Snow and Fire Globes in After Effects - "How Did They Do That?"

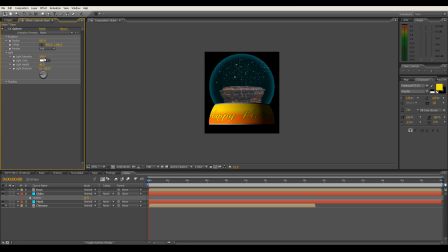1252s
So let's say the intensity, let's turn that down to about 40. The light height, we'll change that to minus 33. Give it a bit of a darker look. And
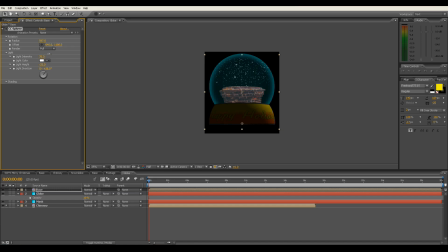1273s
put the light from the other direction. We can just play around with the intensities here. Don't want it to be too bright. That's fine for now. And if we go to the shading, let's change some of these. Let's bring the ambient up to about 76.
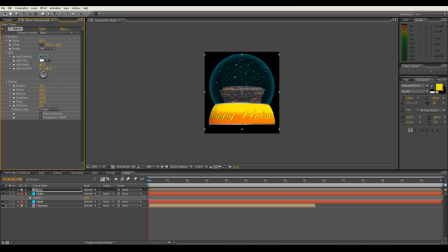1290s
Ah, yeah, that's right. I put that one down. So let's put them back to 40 and minus 33. So putting that to 76. The diffuse we'll put to 66. And the specular to about 71. That's good.
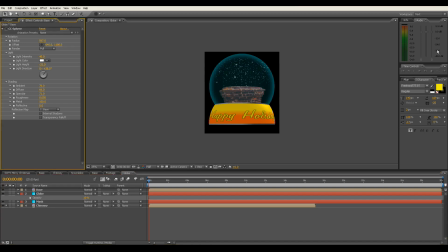1310s
Okay, and then we'll add in a... Let's go back to the effects.
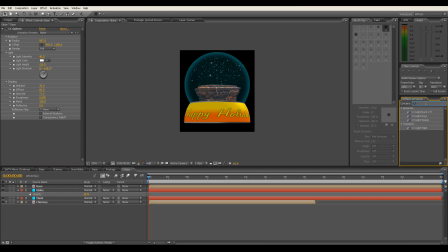1317s
A CC light sweep. There we go. So let's drop that on the bottom there. And it gives this kind of nice little shine to it to make it look a bit more three-dimensional.
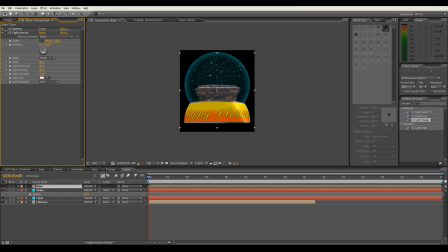1330s
So we've got the CC light sweep on there. Let's just change a couple of those settings. So let's move the center to about here. That's good.
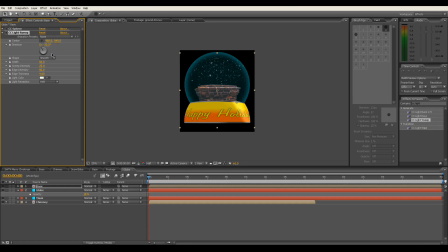1343s
And we'll change the shape to be more of a smoother shape. And let's change the width to, let's narrow it down a little bit to about 25.
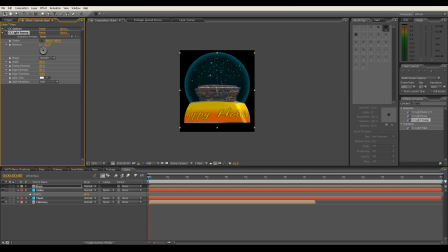1357s
Yeah, that's good. And the direction, could play with the direction. That looks okay. Maybe just up the width of us slightly there. That's good. Okay, so there we go.
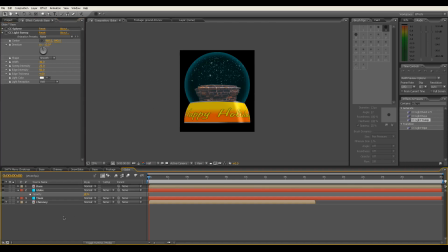1373s
That's the snow globe there. And then what you can do is if we duplicate the base, Control D, and drop it right at the bottom, and then change, you can get on the bottom layer, you can get rid of the CC light sweep, and the top base lever,
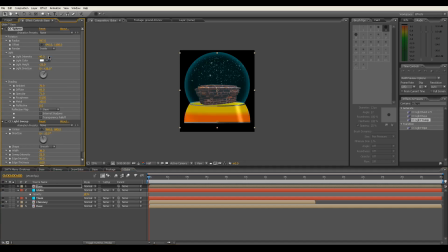1393s
top base level should be rendering the, not the inside, the outside only. And then the bottom layer should be doing the inside only. And depending on where
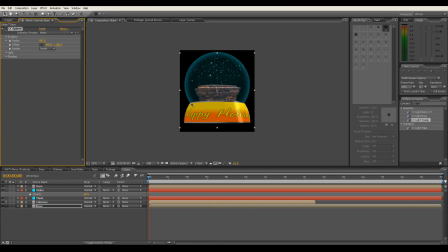1408s
you've positioned your base, you can see on some circumstances you can see it come around the back of your snow globe in the sides here. In mine, because of the angle I've got it at, it doesn't really notice, but it's good there because then you can change around.
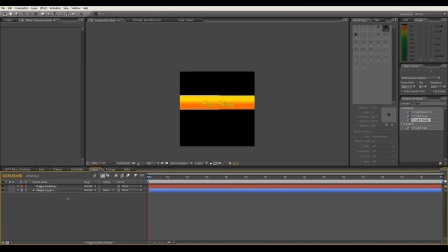1423s
So if I go to the base now and just move them
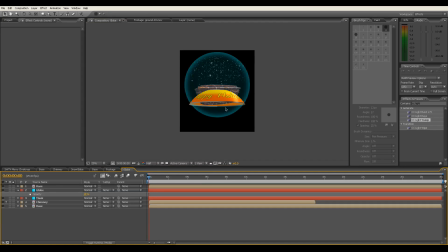1431s
right up there for a minute, and then you can see, there you go, so you can see underneath it's now rendering the other side of it as well, but behind.
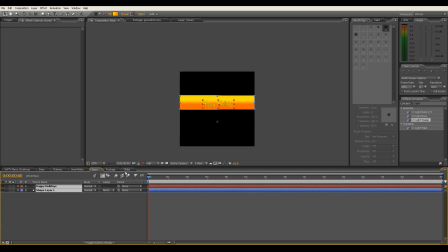1439s
But I'm just going to move that back for now because that suits what I want to do.
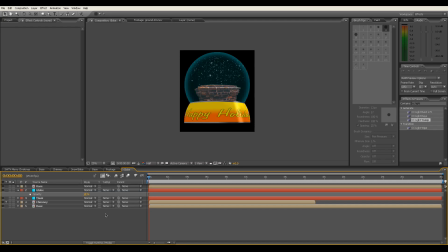1444s
Brilliant. So that is the globe itself now finished.
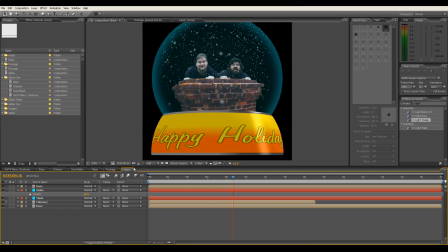1448s
Okay, so on to the final part of this, and that's just to put these three pre-comps into your main scene.
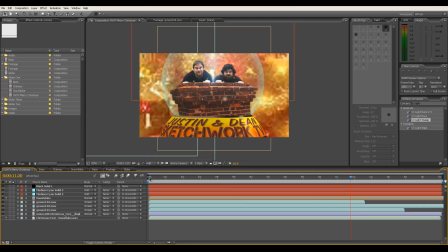1457s
So in my scene, if we go back here, all I've done is I've got a still image.
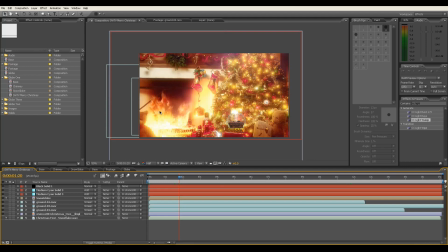1465s
I've made the still image look a bit more realistic by adding some live fire to it, which makes it a bit more interesting.
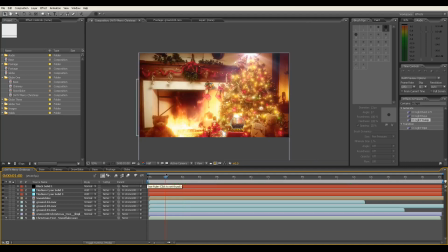1473s
I've added a camera move to it. And also, like at the top of the Christmas tree, I've got a lens flare which flickers a bit.
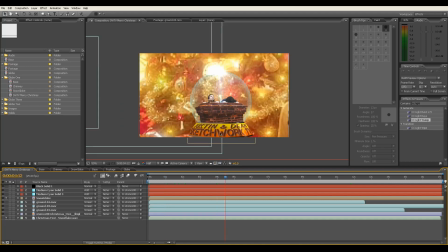1479s
And at the top of the, if we zoom in a bit down here, top of the snow globe, I've got a lens flare there as well, which sort of twinkles as well, which gives it a bit more life.
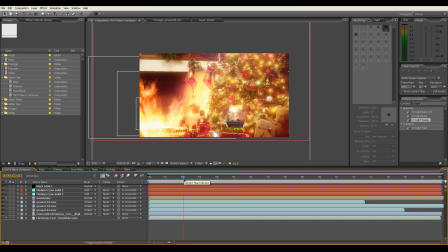1493s
Now, you know, you can use this for lots of different things. It's a British weather over here, which is not too good.